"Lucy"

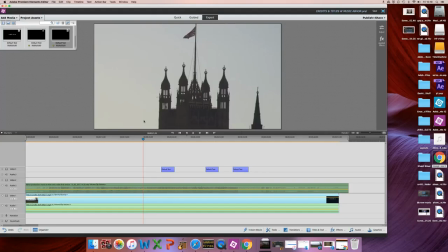(2:29)
these are all nice shots happy with that might want it to come a bit later
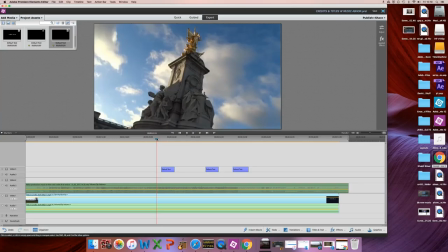(2:34)
fine fine although a bit short they don't have titles they're just like little snippets okay but again the rhythm of the edit are we going da da da dunk dunk dunk i mean if you think about it
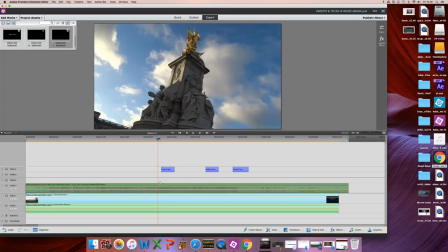(2:53)
musically you're a musician yeah if you think about it musically it should come in with no not necessarily with the music but the edit has its own kind of musicality the tempo of it is significant and if there's a kind of joltiness to it it has to be for a reason and if
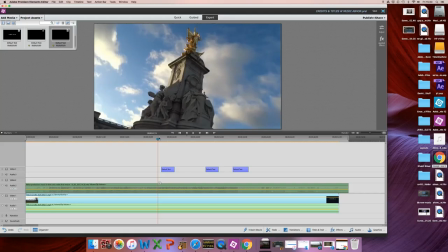(3:12)
it feels like it's not then it doesn't feel comfortable it's very hard to explain because it is just a kind of feel thing at the moment it doesn't feel quite and
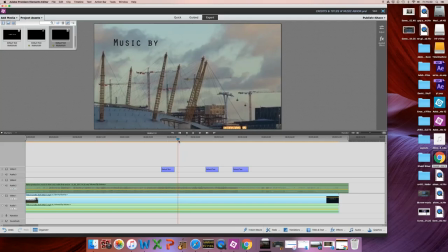(3:23)
again this is a lovely shot really lovely I love the composition of this but the fact that it cuts straight to this with that there yeah it just doesn't quite take advantage of it we have the sky we think yeah this is a beautiful shot and then
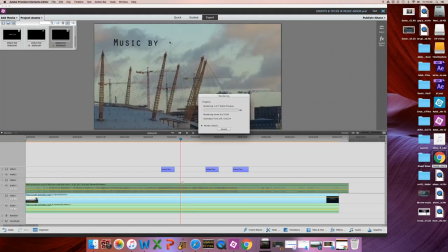(3:42)
we have something come in you know how to fade in and fade out yeah on the graphics yeah on the titles then you just take it up to the next take it up to the next level go on did you want to do that no is it bad probably can't cancel it
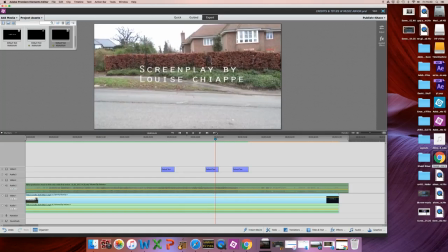(3:58)
sorry why would that mean yeah
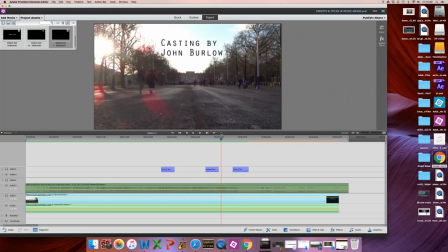(4:07)
good name and again there as well i don't know how long that shot is for you
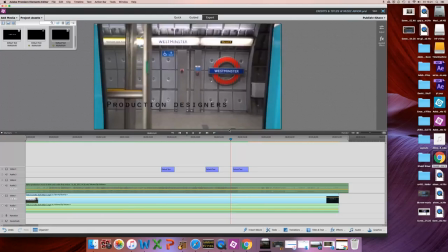(4:13)
but it should be a bit smaller
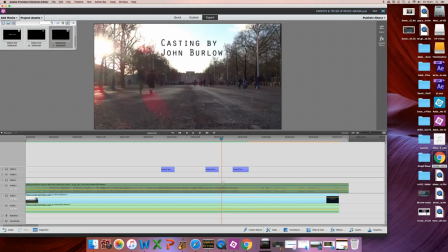(4:20)
because you see how it's the you know you're just going into the trees here just going into the trees here no reason to do that okay bit smaller fade it in no i don't know if you have time to fade it out but definitely fade it in
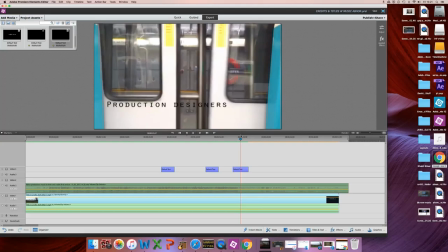(4:36)
and then you've got some kind of consistency going on i like these I want to somehow make the production come in on one door, designers come in on one door.
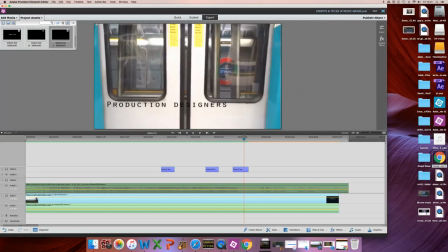(4:44)
But then where are the names going to be? I'm going to put them in. At the same time? Yeah. But it's not as a separate thing? Okay. It would be production design. You haven't quite got your names of the jobs right. Okay.
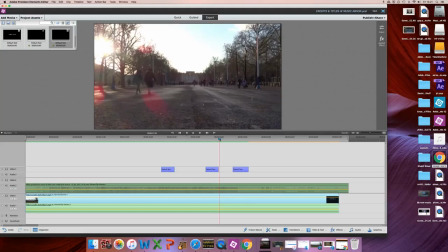(5:02)
Okay. I'm only giving you the negative stuff. There's lots of good stuff here, yeah?
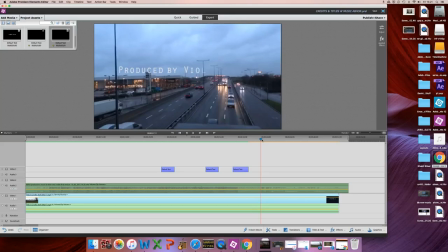Again, I just think you've got this nice negative space up here.
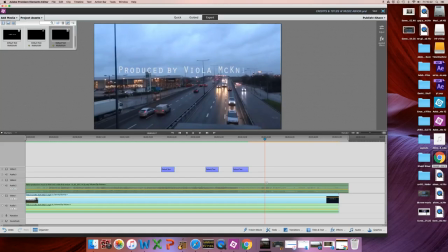(5:22)
This is all going across the street lights. You know, it's just messy. So bring it in up here. Don't do it tight written across. Just fade in and fade out. Have we gone white because this is darker?
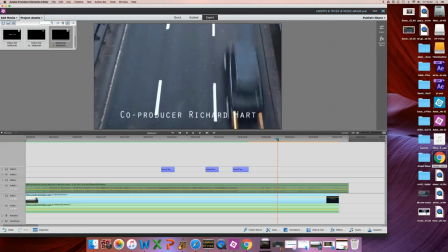(5:41)
Yeah. Because we've had black quite a lot of the time. Again, use the negative space. Okay, it would have to be here. Fade in. But those cars are coming on each lane.
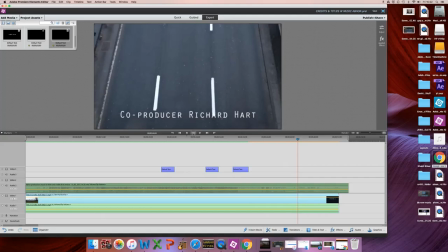Well, that's all right. I mean, you can get them knocked out. I still think if you're having white, you've got to have it there. Or in the middle. Yeah, we'll see what you can do. Yeah, okay.